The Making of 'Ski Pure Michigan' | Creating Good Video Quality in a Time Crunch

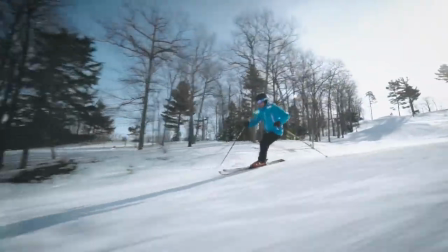(4:06)
After digging around the internet looking for video inspiration, I landed on four main shots that would make up the footage we needed.
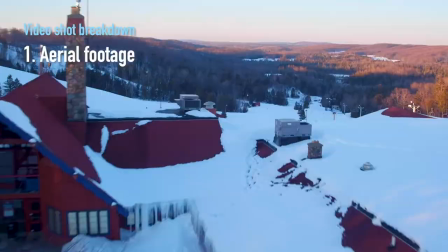(4:13)
The first one was the aerial footage both of the ski hill and of Odie going down the signature run.
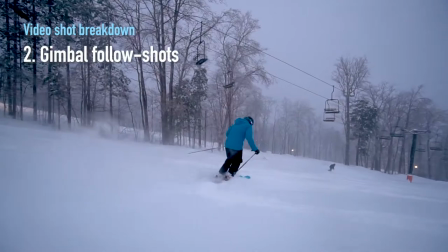(4:19)
Next we did follow shots or tracking shots I don't know people have all different names for him but
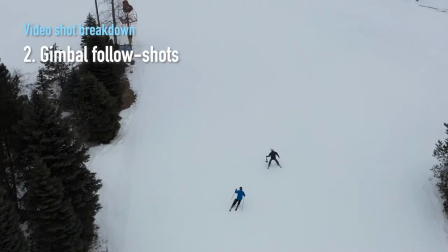(4:24)
following Odie using a gimbal on skis going down the run with him.
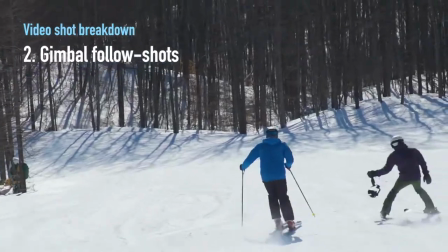(4:28)
I saw a lot of similar shots that follow people from behind but I wanted to see Odie's face so I chose to ski a little bit ahead of him and pointing the camera backwards.
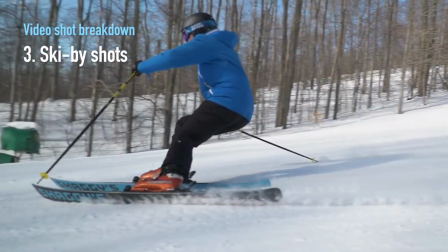(4:36)
Next we did flyby or ski by shots with a stationary camera where Odie skis by.
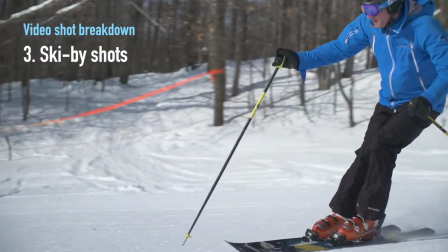(4:42)
Usually these were done in slow motion. Things in slow motion look better when there are airborne particles or things flying through the air. Sometimes if you're driving a car and you do it in slow motion it just looks like the car is going slowly.
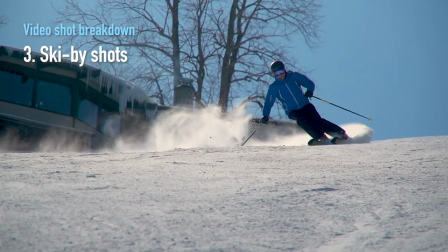(4:54)
So we wanted to make sure if we're showing footage of Odie in slow motion he needs to be kicking up snow or something like that.
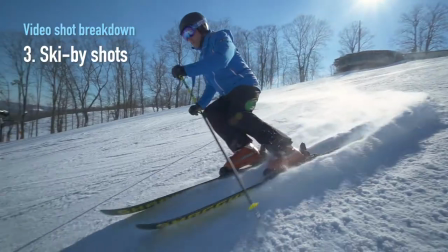(5:00)
So these ski by shots were a good way for him to kick up note at the camera as he went by.
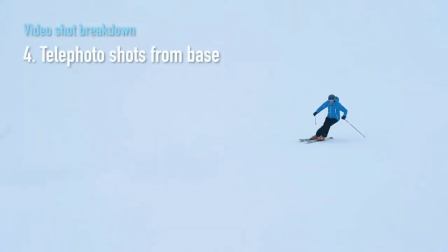(5:06)
And lastly from the base of the hill I wanted to get a telephoto shot looking up,
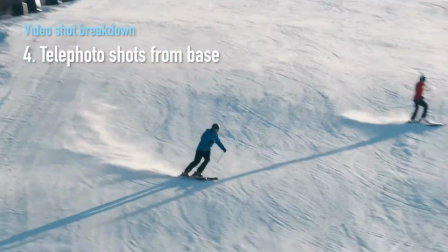(5:11)
usually around 300 millimeters, following Odie as he came down. The telephoto shots at the end were good at showing speed.
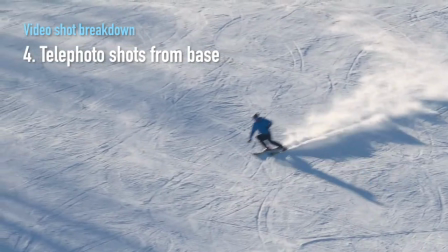(5:19)
If the run was known for being a really fast one then we'd use more of these shots.
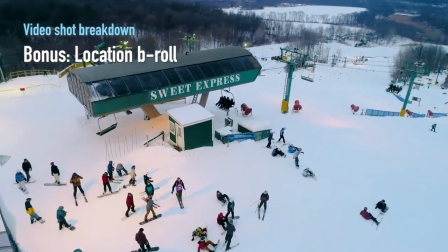(5:24)
Add some additional footage of the resort and the signage and some other people enjoying their day on the slopes and you have a nice collection of footage for that episode.
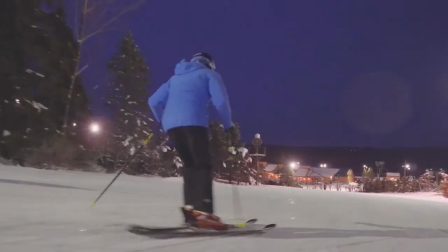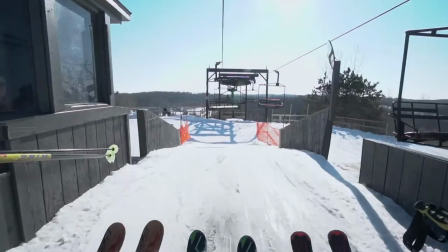(5:39)
So we had our four-ish shots down, and the next step was figuring out how to get it all captured super fast.
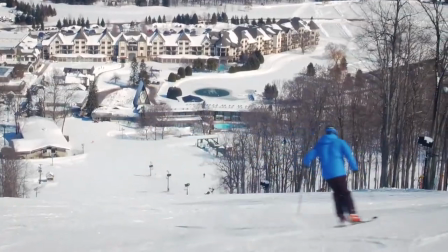(5:44)
After a few runs, we found our stride. Each time Odie went down the run, the two of us would each get one of the shots described earlier.
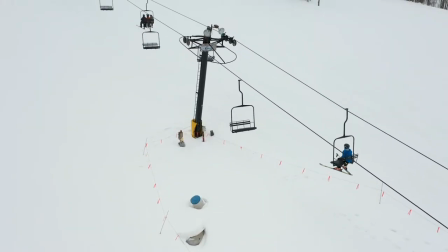(5:52)
Then, the time it took for Odie to go back up the lift, we would reposition and prepare for the next run.
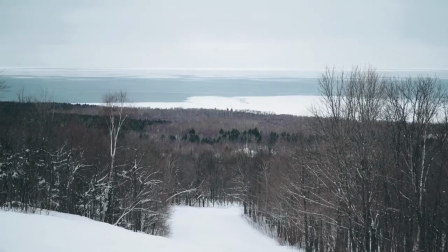(5:57)
And if we had some free time in between, we'd capture some location B-roll from wherever we were positioned at that time.
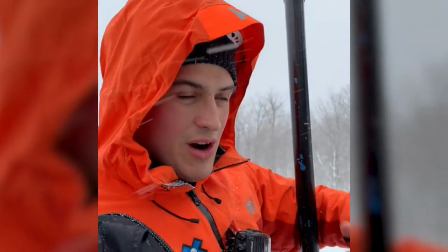(6:03)
For example, while Kyle, who was filming most of these videos with me, was getting the drone shots, I could be at the bottom of the hill shooting telephoto to get Odie going down the hill.
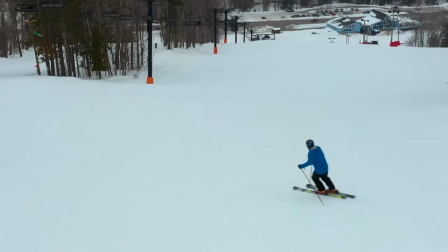(6:11)
The drone wouldn't be in my shot, and I'm far enough down the hill that I'm not in his shot. But we couldn't do the drone shot with the follow shot.
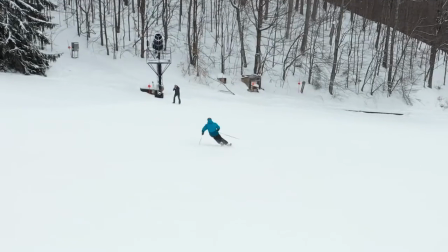(6:18)
We couldn't usually do the drone shot with the ski-by shots because you'd notice a person on the side of the hill.
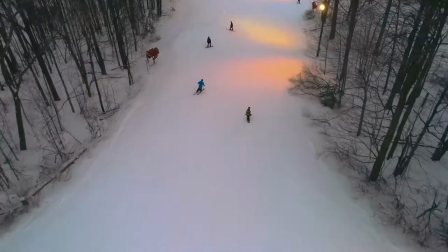(6:23)
Sometimes we'd both do ski-by shots, positioning ourselves at like two different places along the side of the hill.
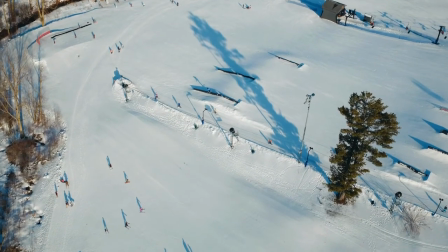(6:28)
But by the end of the season this year, Kyle and I were able to get all of the footage we needed for each episode, with OD only going down six times.
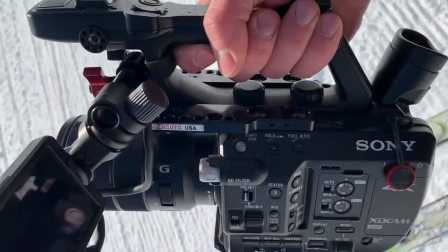(6:36)
Not too bad, huh? So let's talk cameras. We used a Sony FS5 for the slow-mo stuff, a Sony A9 for video and for photos,
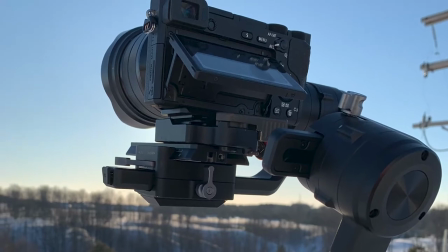(6:45)
Sony A6500, and occasionally a Sony A7 III.
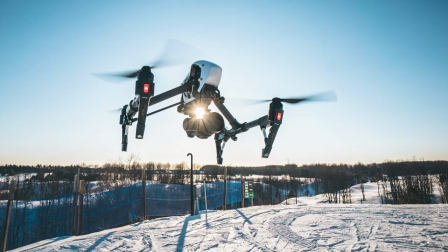(6:49)
We used a DJI Inspire 1 Pro for most of the drone stuff in the beginning, but recently upgraded to a DJI Mavic 2 Pro.
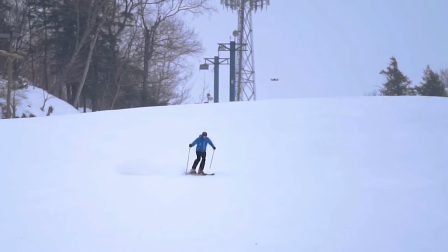(6:55)
A lot easier to carry up and down the hill.
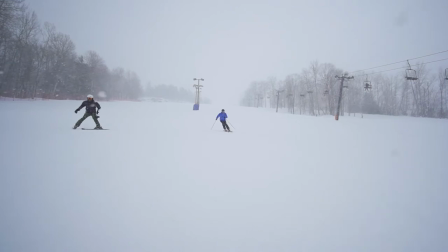(6:58)
For the follow shots, I used either the 6500 or the a9 mounted on a dji ronin s and for one or two of the resorts i used a zion crane
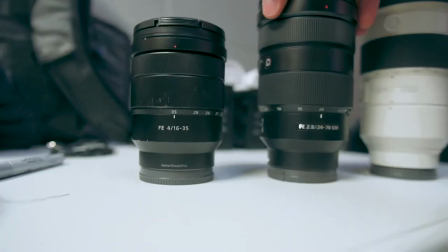(7:06)
for the lenses we have the sony zoom lens trio 16-35 f4 and also the 24-70 and 70-200 2.8 i
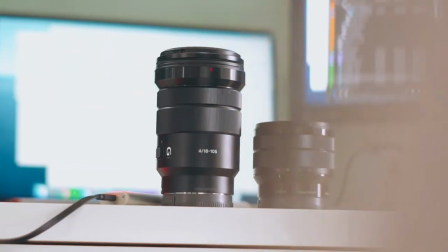(7:14)
also have a 70-300 lens and for the crop sensor cameras we have the 10-18 and the 18-105 f4
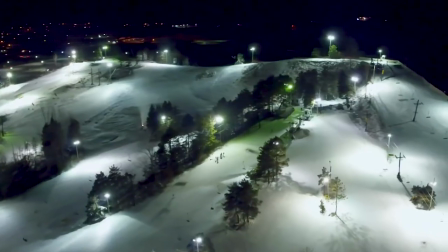(7:21)
lenses and then for some of the resorts that we were filming at night under the lights we would sometimes break out the Rokinon primes.
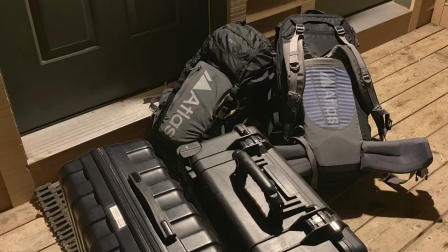(7:28)
So we have the 35, 24, and 85. This sounds like a lot of gear, but we were actually able to stay pretty nimble with this.
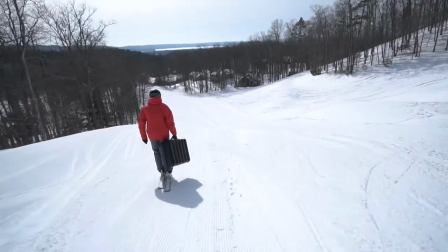(7:36)
With the exception of the Inspire, we were able to carry all of the stuff in two Atlas packs,
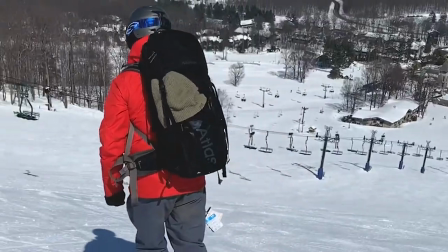(7:40)
which were a huge help for getting our gear up and down the hill and repositioning throughout the ski areas.
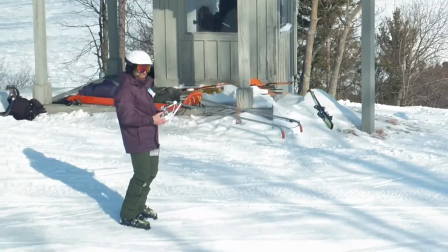(7:47)
So despite the fine tuned tactical approach we had for filming, we did run into some snags here and there.
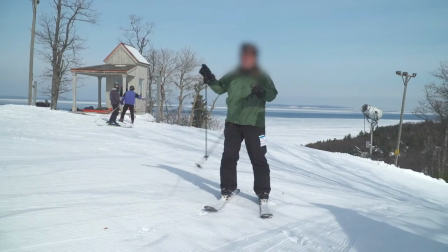(7:53)
Sometimes people saw the cameras and just really wanted to talk to us and wondered what we were doing. We also had some weather issues.
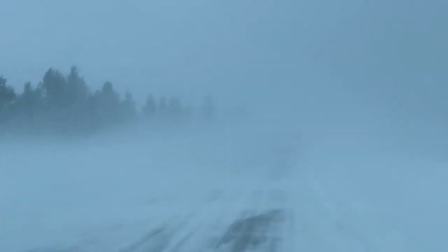(8:00)
We had lots of snow. It was really good powder.
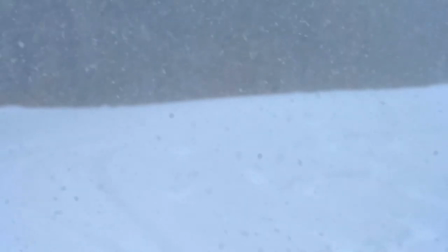(8:02)
It was awesome, but I would go through several microfiber cloths trying to keep the lenses cleared of snow and water.
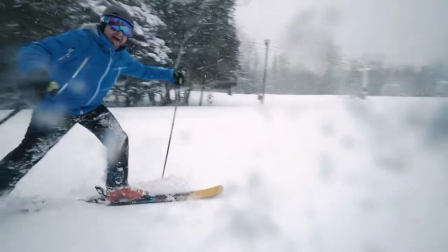(8:09)
And in some videos, there's just some snow on the lens and did what I could, but yeah, it was really hard to keep them clean with all the snow we had.
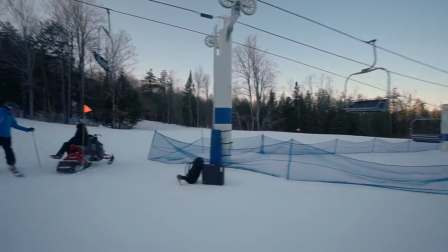(8:17)
But for the most part, we were able to capture everything we needed within a two-hour filming window. So, time to transfer that footage, get it in Adobe Premiere, and start editing.
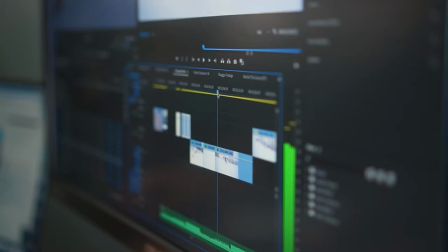(8:30)
While the footage was transferring, I worked with the rest of my team to get the voiceover script written, and then I would work with Odie to record it.
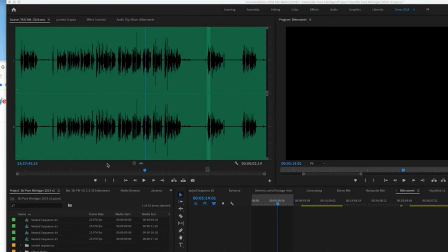(8:37)
In editing, I would always start with the audio.
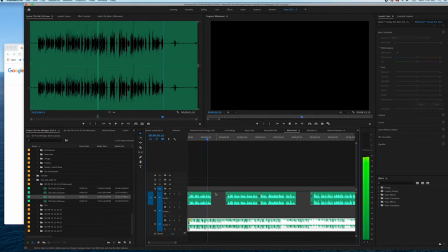(8:40)
Laying out the audio, not only set up the structure for the video, but once I put a music track in, I could work with the pace, leaving spaces here and there to let the voiceover breathe a little bit, and let the music step into the spotlight for those big moments.
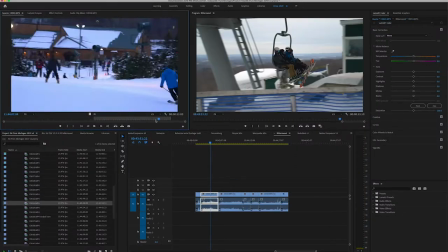(8:52)
Once the audio is set up I would go through the footage and reduce each clip to the usable material and then line them up on the
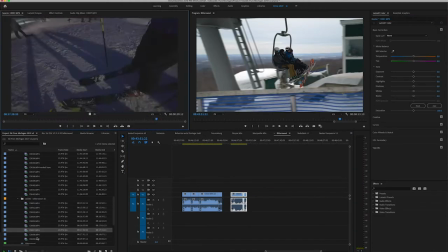(8:58)
timeline based on the four different shots that they were whether they're slow-mo or real speed that sort of thing.
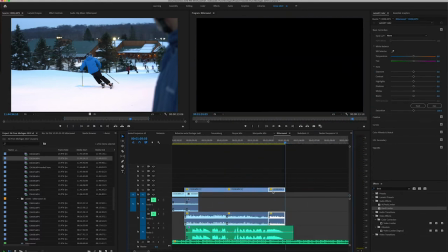(9:05)
Once that was set up drag and drop plug in the clips to match the voiceover and at this point the structure of the video is
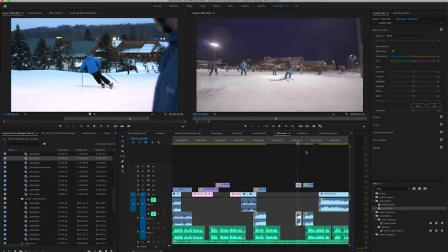(9:11)
pretty much already set in place since the audio already tells the story this should be a pretty quick process.
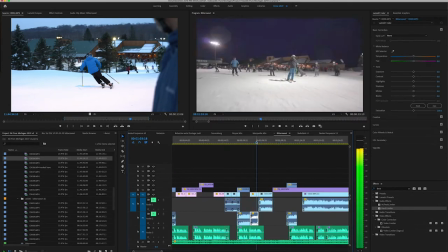(9:18)
So what clips am I putting in different places?
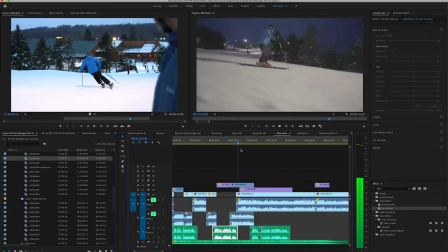(9:21)
I'm not I'm not the kind of person that thinks you need to have every clip line up to exactly what a voiceover is saying, but it does make sense that if you're talking about the number of runs at a resort,
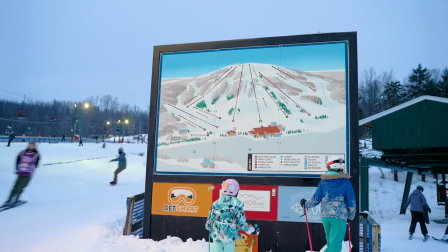(9:29)
you might show a map. If you're talking about the number of lifts, you might as well show a lift.
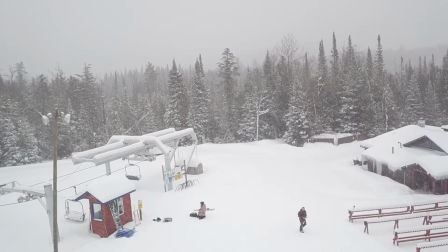(9:34)
As a general rule of thumb, drone shots are a great way to kick off the video because it helps establish the location.
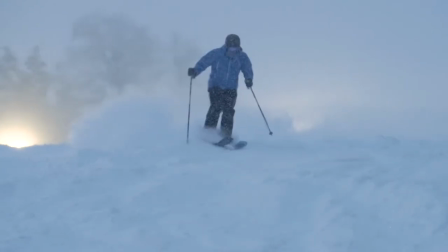(9:40)
One thing I made sure to do was show someone skiing almost right away.
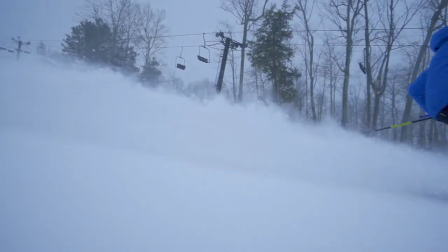(9:44)
That way if someone were to stumble onto this video out on the internet, out of context, they would know right away that it's a video about skiing.
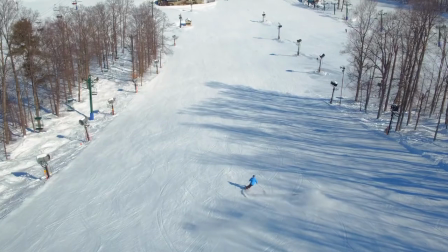(9:51)
I also wanted to avoid editing two shots in a row that would look like a jump cut. So like I didn't want to show two drone shots in a row or two follow shots in a row,
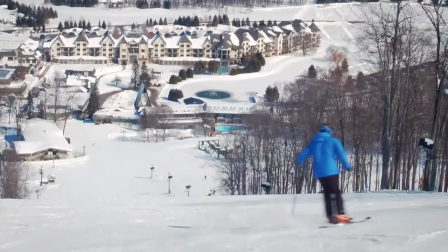(10:00)
unless they were significantly different or I would like punch in because we were shooting in 4k.
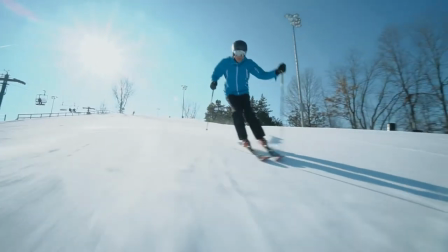(10:05)
I tried to mix it up by showing like a drone shot or a follow shot or a telephoto shot, then another drone shot,
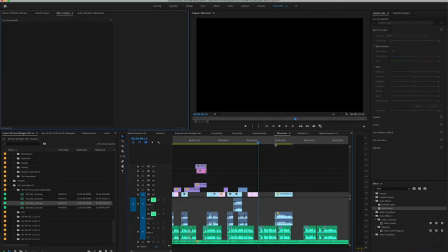(10:10)
mixing in location footage so it all felt natural without any awkward transitions or jump cuts.
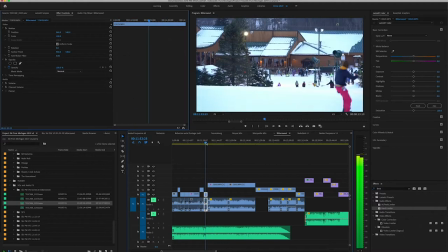(10:15)
So even though we had a plan going in, sometimes we did weave our experience into the story as well like this particular resort you're seeing here when we were
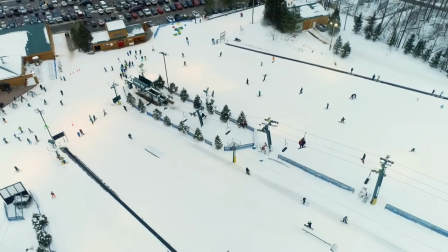(10:23)
there it was really busy and it looked great like it was a really lively place so we made that part of the story and
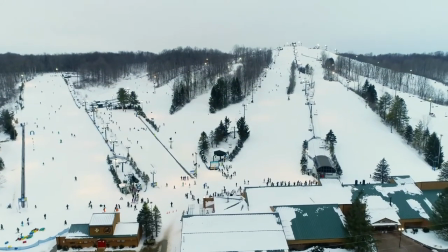(10:30)
included it in the voiceover we also planned with each resort in advance to include anything specific that they were especially proud of or worked really hard to do and
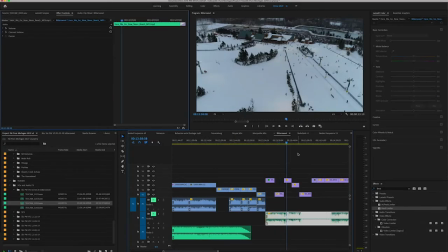(10:38)
we included that in the voiceover as well in editing one of my favorite things to do save one or two of the coolest video
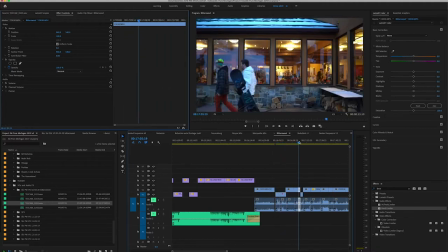(10:46)
shots and pair them with the big moments in the video. What do I mean by that?
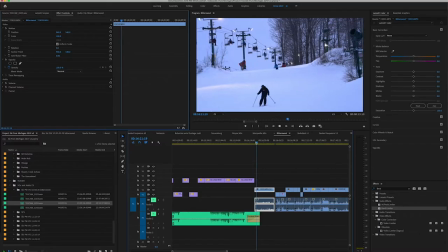(10:50)
When the voiceover reaches the end of a statement or a phrase and the music kicks in to be what is like the chorus or the main melody, it creates kind of a big moment.
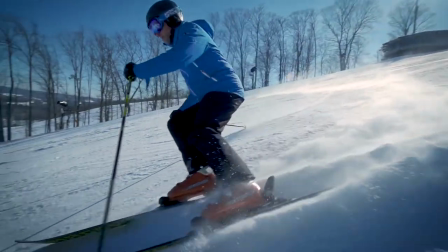(10:58)
I like to pair those with big visual moments as well. It's not always something that you notice, but if it's done right, it makes the video flow a lot better.
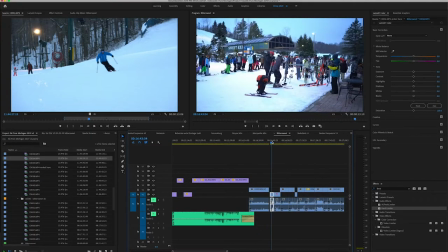(11:08)
Okay, so at this point I would do a really quick color correcting, color grading pass, starting with an adjustment layer over all of the clips.
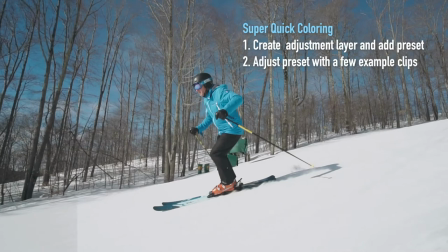(11:15)
I would then add a preset to that adjustment layer, tweaking it to how I liked it,
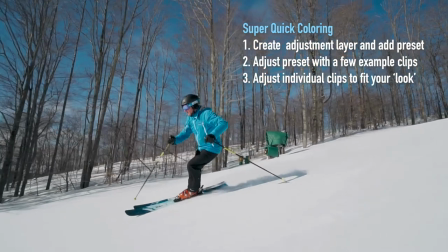(11:20)
and then I'd go through each clip and adjust the exposure, usually the whites and highlights as well as the shadows.
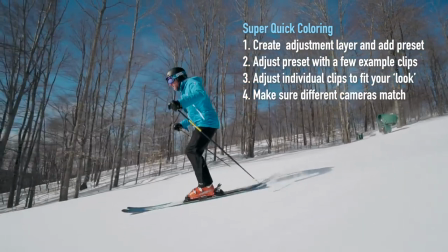(11:26)
The A9 for example is really contrasty so it was normal practice to boost the shadows and bring down the highs so it matched the footage from the other cameras.
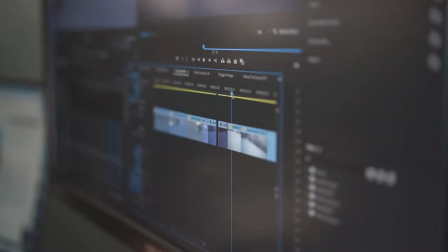(11:34)
With this whole editing thing I'm really breezing through it here. Honestly I think this could be a video on its own.
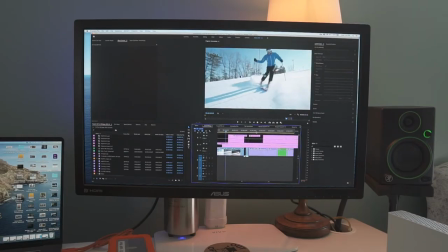(11:39)
If there's something here that you'd like me to dive into more detail with, let me know. I'm more than happy to talk about my editing approach and why I'm choosing to put clips in different places
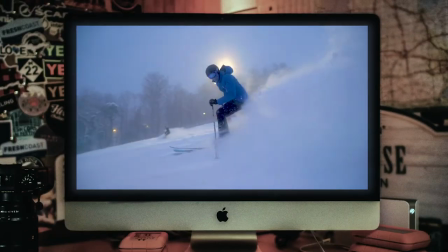(11:49)
But once the edit was done, I did a quick review with the rest of the team Then the videos were exported uploaded distributed and I was on to the next video
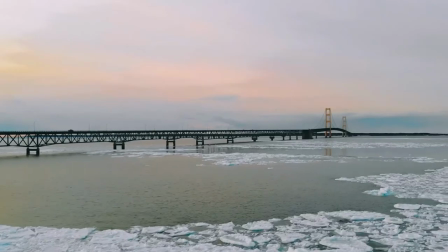(11:57)
Whoo On to the next one